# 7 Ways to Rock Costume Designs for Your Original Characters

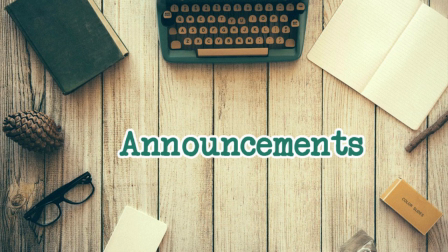Hey y'all, future Ando here. Before we get to the video, just wanted to make two quick announcements.
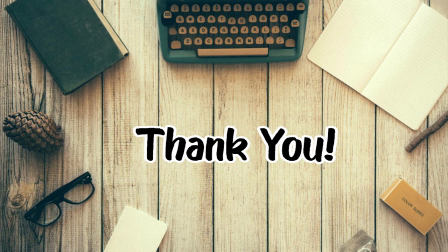First of all, thank you so much for your patience with this video.
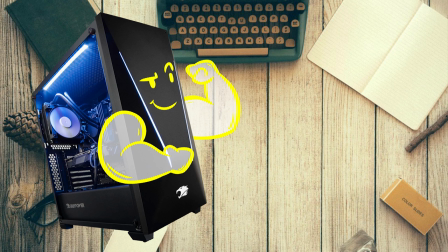I've finally been able to replace my old computer with a new, more powerful one, which means that my editing process will really be sped up a lot in the future,
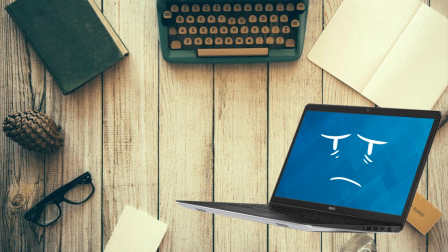and I won't have to deal with my old decrepit laptop crashing every time I so much as looked at the After Effects logo,
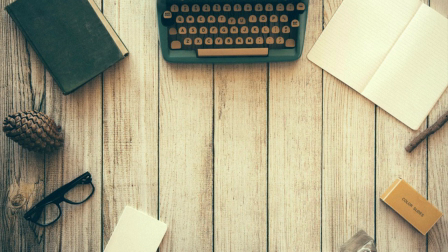let alone opened it. This hopefully means that I'll be able to get videos out a bit faster in the future. Maybe even some live streams when you least expect it. Also, I've started up a Patreon for the channel.
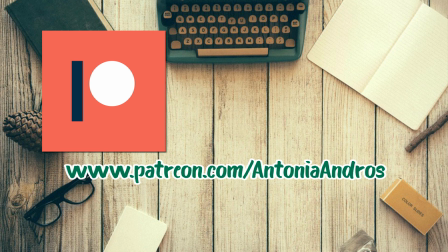I'll be offering rewards like early access, sketches and works in progress, video credits, and even some physical rewards.
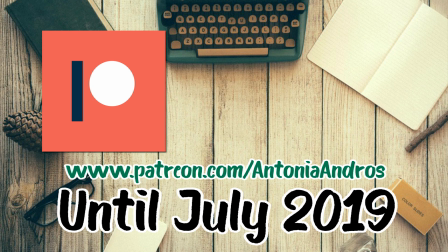In fact, from now until the end of July, I'll be sending all patrons who pledge $5 or more an exclusive membership card.
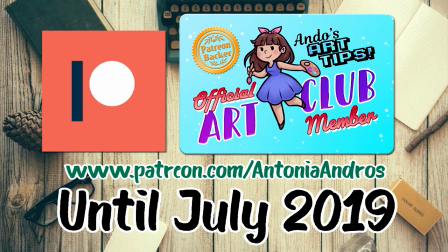After that, then they'll be limited to the $10 up tier, so go ahead and check out the link below if you're interested. Bye!
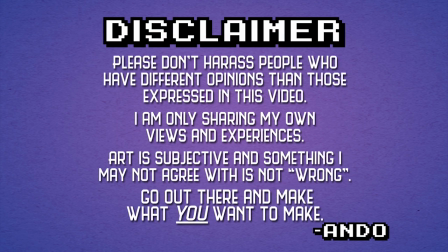Hello there, Internet! This is Ando's Art Tips. Well, I teased the topic in my 5 things that can save an OC video. Today is going to be all about clothes. As always, I'm going to try my best to be as comprehensive on the topic as I can be, but this is a really massive subject, and if there are any points you feel like I could have included, please feel free to share that knowledge in the comment section below. Anyways, let's jump straight into the topic.
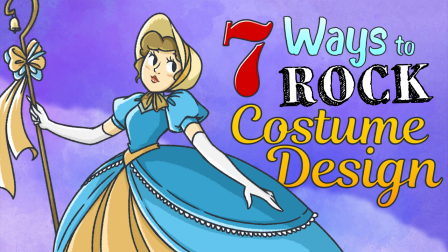Here are 7 ways to rock costume design, in no particular order. Number 1. Locations. Starting out, let's first take a look at location. Certain places can really affect the way characters dress.
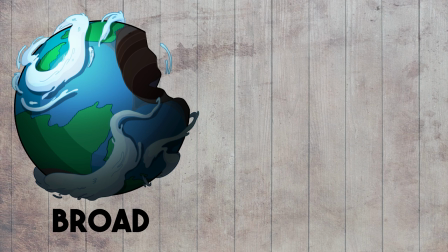This can be incredibly broad, like in another planet, or highly specific, like a private academy.
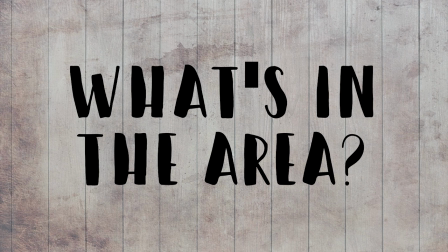Places may also have specific fashions based off of what's nearby as well.
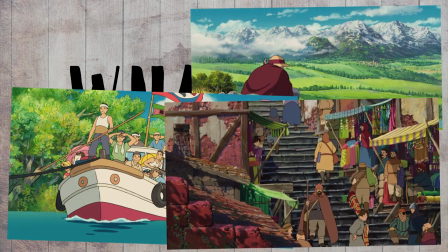A mountain town will have different styles than a city by the sea, and a country that has a lot of trade may have more diverse sense of fashion than a secret village.
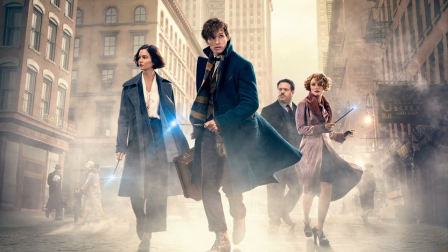Having clothes that fit a location can really add to the immersion of your world and help you create a good sense of atmosphere.
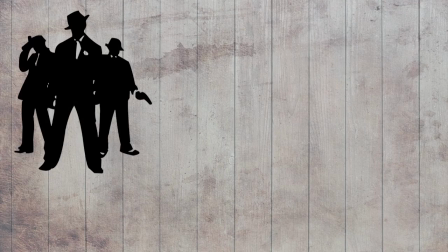For example, say you have a mobster story taking place in an urban city.
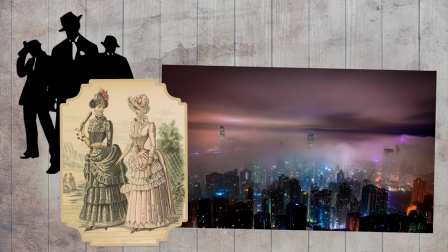It would then be really jarring if all your characters wore Victorian gowns or bunny suits as their day-to-day garb with zero explanation.
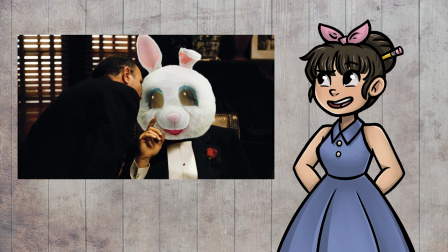Now, to be honest, that does sound hilarious, and I would most likely be the only one that would appeal to, but if we are trying to create a serious story in that location, having clothing that would match the location would be a much better option and won't confuse the audience.
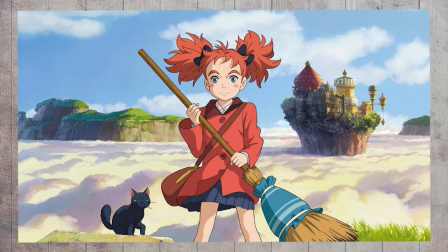Paying attention to the dress of specific areas can also help you create contrasts when characters from other locations show up.
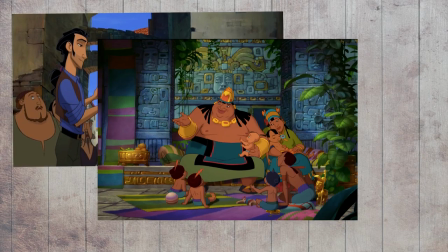You can also show how a character becomes more immersed in an area when they start to dress in local fashions.
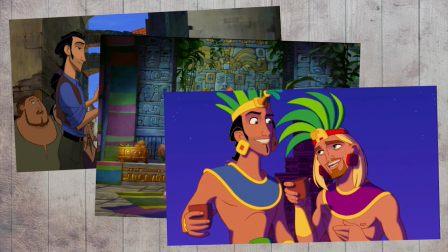A really good example of using clothing to indicate location is Avatar: The Last Airbender.
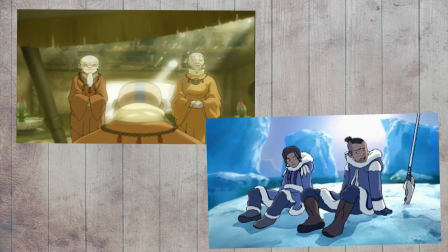Each nation has a very specific style of dress, and it is easy to identify where a character is from purely by their clothing alone. This is a really great way to have costuming work to make your world feel more expansive and lived in.
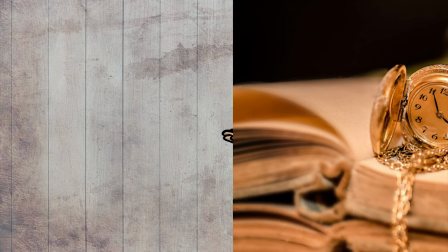Another way to add to this is by using... Number 2. Time periods. Having a specific time period really goes hand in hand with location for the most part.
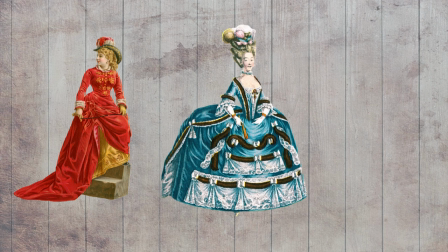Looking at any country's style of dress, it can change drastically from generation to generation.
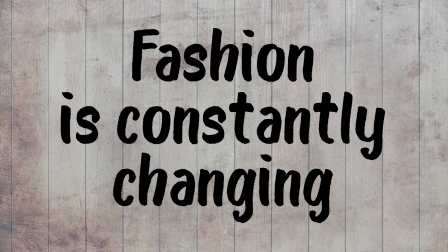Fashion, since its inception, has been constantly shifting and changing with the times, from ancient robes to ornate overcoats and gowns to yoga pants.
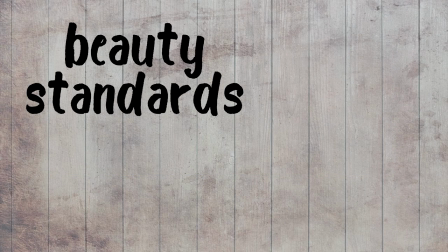Also keep things like beauty standards and the availability of certain materials in mind as well.
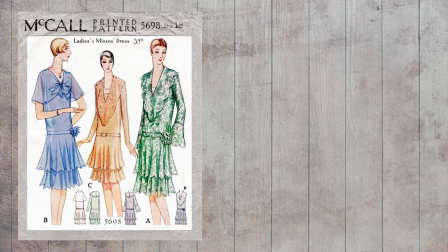A few examples of this would be in the 1920s, women's fashion was decidedly more boxy and less form-fitting than the fashions of the 50s.
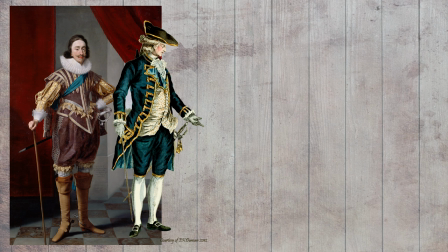Western men's fashion became less eye-catching and ornate in the late 1700s due to the rise of dandyism,
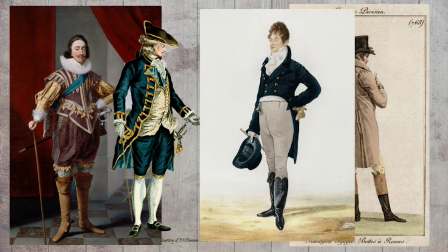popularized by the likes of the immaculately dressed, but totally not trying too hard, Beau Brummel.
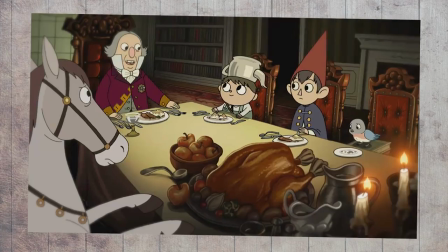Keeping a time period in mind can help you flesh out your world by having your characters look like they belong in the setting.
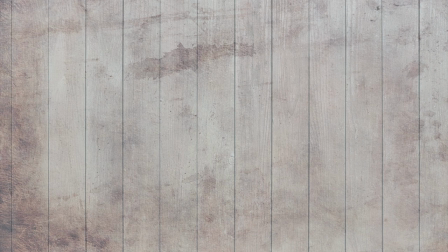You can also use clothing from different eras than the setting to indicate things like time travelers, ghosts, or period actors.